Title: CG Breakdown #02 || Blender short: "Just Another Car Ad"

So hey, in this video I'd like to show you how to do this.
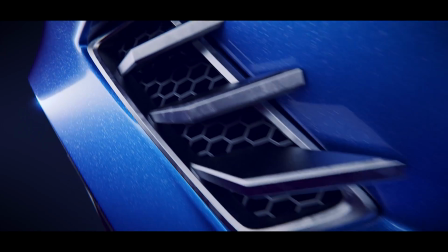And also give you some tips and tricks along the way about how to animate and edit so you'll get a good flow in your videos. But I never went to film school or anything, so I'm not an expert. These are just a lot of things that I learned along the way, and I hope you'll be able to take something away from this. I'll also be teaching a little bit of seventh grade physics, because... You know what, let's just get to it.
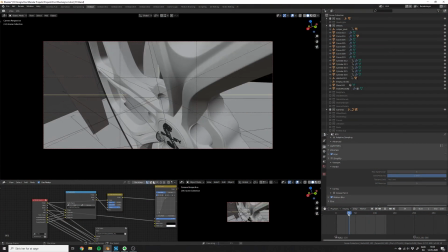Okay, so let's get started with the first one. Ah, you know, actually, never mind.
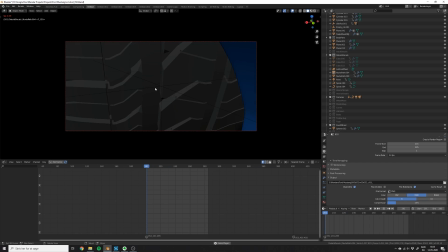This one was bad. So first of all, when making an animation like this, it's very important to have a real-time playback in the viewport.
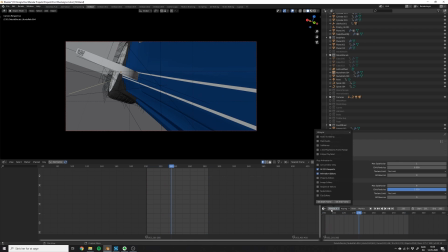If you cannot get a real-time playback, at least you should make sure that the playback speed is the right speed. If you use the setting no sync, you will end up having an animation which maybe would run too slowly if your computer cannot keep up the frame rate. This is very bad because you will end up with a very bad timing. So instead, you should pick frame dropping or AV sync.
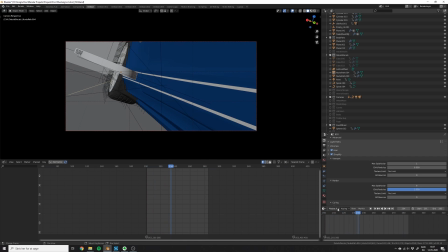From my experience, they do kind of the same thing. This just makes sure that the speed is always the correct speed and it will skip frames like in a video game instead of slowing down the playback. Another thing you can do to speed up your viewport performance is to go into the render tab then select simplify and put the max subdivisions and the child particles to zero.
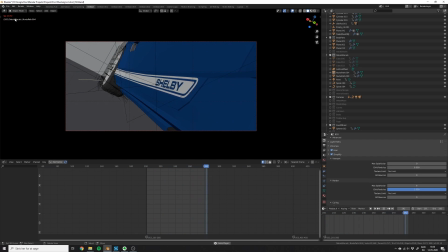This will just make sure that in the preview you won't have any subdivision which can be very heavy to calculate on the fly for Blender.
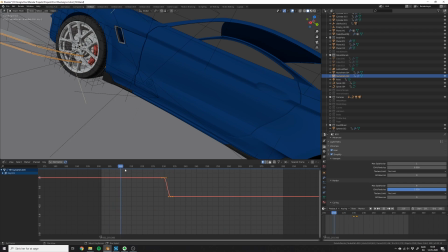So let's take a look at the effect. So the way this was done was actually with a lot of modifiers inside Blender.
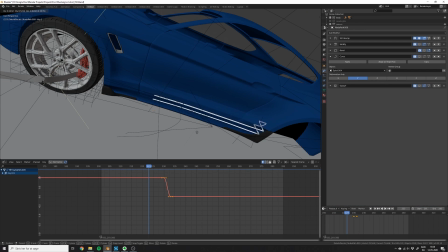First of all I used this ring drive modifier to wrap the geometry onto the car, this sticker.
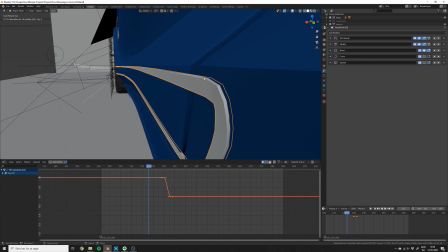Then I used the solidify modifier to push it out to give it some depth, and the bevel modifier to add this nice edge to it, and then in the end a subdivision surface.
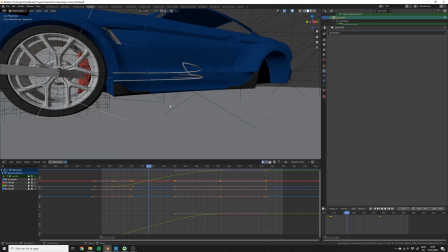Before the subdivision surface I added the curve modifier. This is the modifier that bends the sticker so it can be animated onto the car.
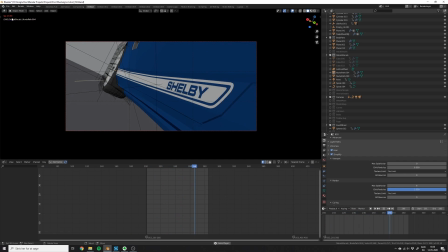If you would like to see a more in-depth tutorial on how to do this effect from scratch, then you can click on the video card on the screen now.
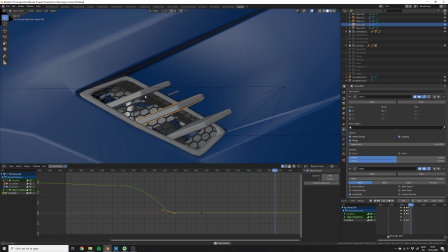So for this scene I added a small unrealistic bounce effect after these parts they attach to the car. A rule I made for myself when doing bounce animations is that the speed of the object after the bounce should be equal or less to the speed it had going into the bounce. If you think about physics, it's like the energy the object has moving.
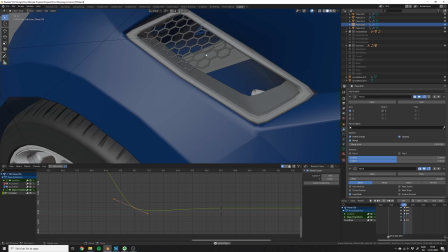It cannot get more energy from the collision. It will always have less or equal afterwards. To give this shot more of a motion design feel, I also animated the grid.
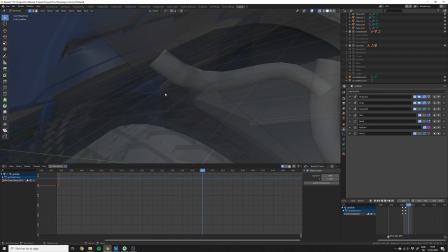So this grid is built from three array modifiers, which just duplicates this small piece in the pattern.
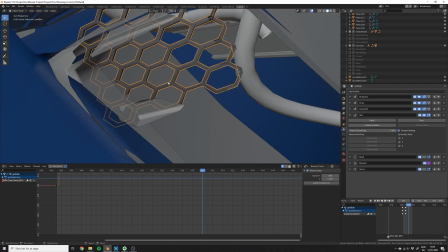Then in the end, I used the skin modifier to give it some geometry, and I used the bevel modifier to add the nice edges to it.
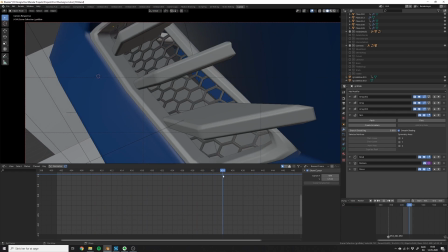To make the grid appear over time I animated the count value in the first array modifier. So in this shot I had a lot of animation going on.
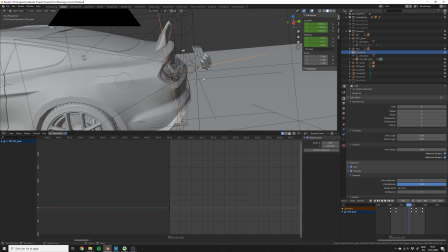First of all I want to take you through how I animate the camera. I often add an empty which serves as a focus point for the camera.
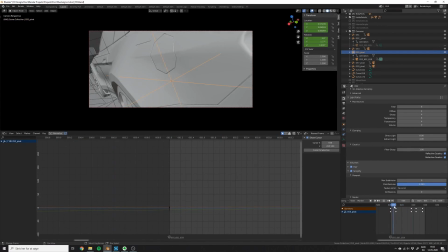Then instead of rotating and animate the camera I am animating the empty. Then it's easier to rotate the camera around the focus point.
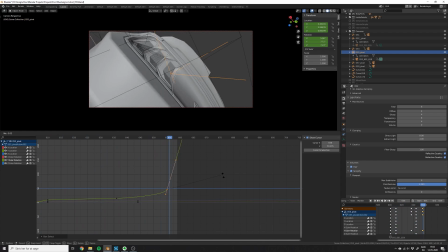Even though this might not be possible in real life I think it gives you much more control over how the camera is moving.
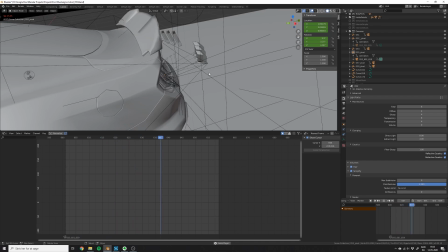Like before I was also thinking about physics when I made the entire car bounce a little bit when the rear spoiler actually attached to the car and I think it makes it all look more realistic.
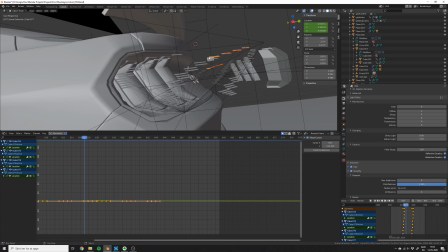Some people have also asked how I did the animation for all these small pieces but actually I just animated them with two keyframes.
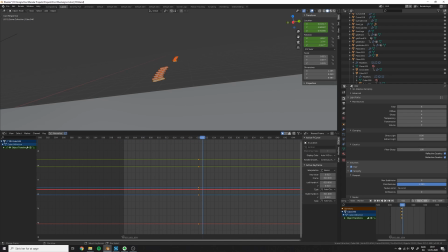The quick way to do this is just to put them in the final state, put a keyframe on every single object, then go 20 frames back, move all the objects to the start position and put another keyframe. Then you just go through every single object one by one and move the keyframes one frame.
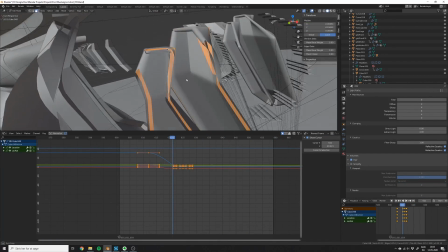When I'm making materials for the lights, I'm always making sure that the model has a lot of layers inside of it.
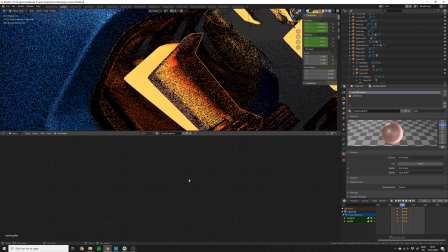The more complexity you put into the mesh of the lights, the better the final result will just look.
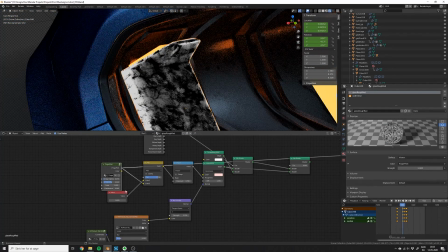For the glass, I also tend to use a roughness map, which is very subtle, not too much, and also normal map, which adds more detail.
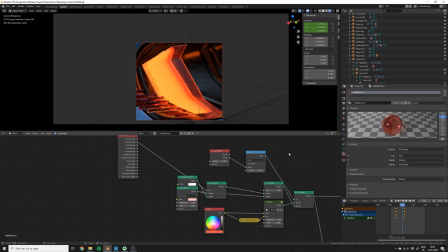I added the link to the normal map in the description. On the inner piece, I also add an emission shader, and I always make sure to have a gradient on the emission, so it's not just a uniform color.
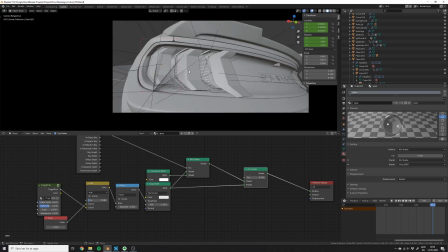And then in the end, just smack one big piece of glass on top and you got yourself a taillight. So another thing I want to show you is this lattice trick that I learned not so long ago.
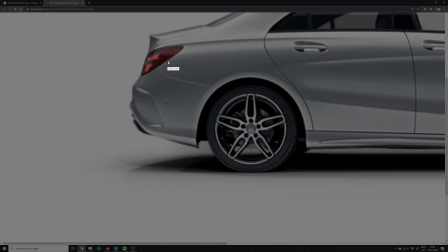The idea is that a tire would never be completely round because of the weight of the car. So because of physics, the tire would actually be more flat on the bottom.
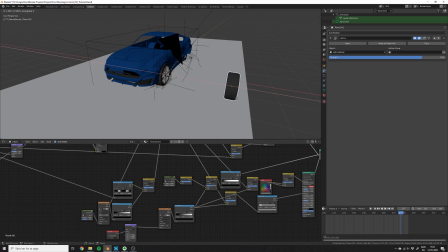So a way to emulate this inside Blender is with a lattice object.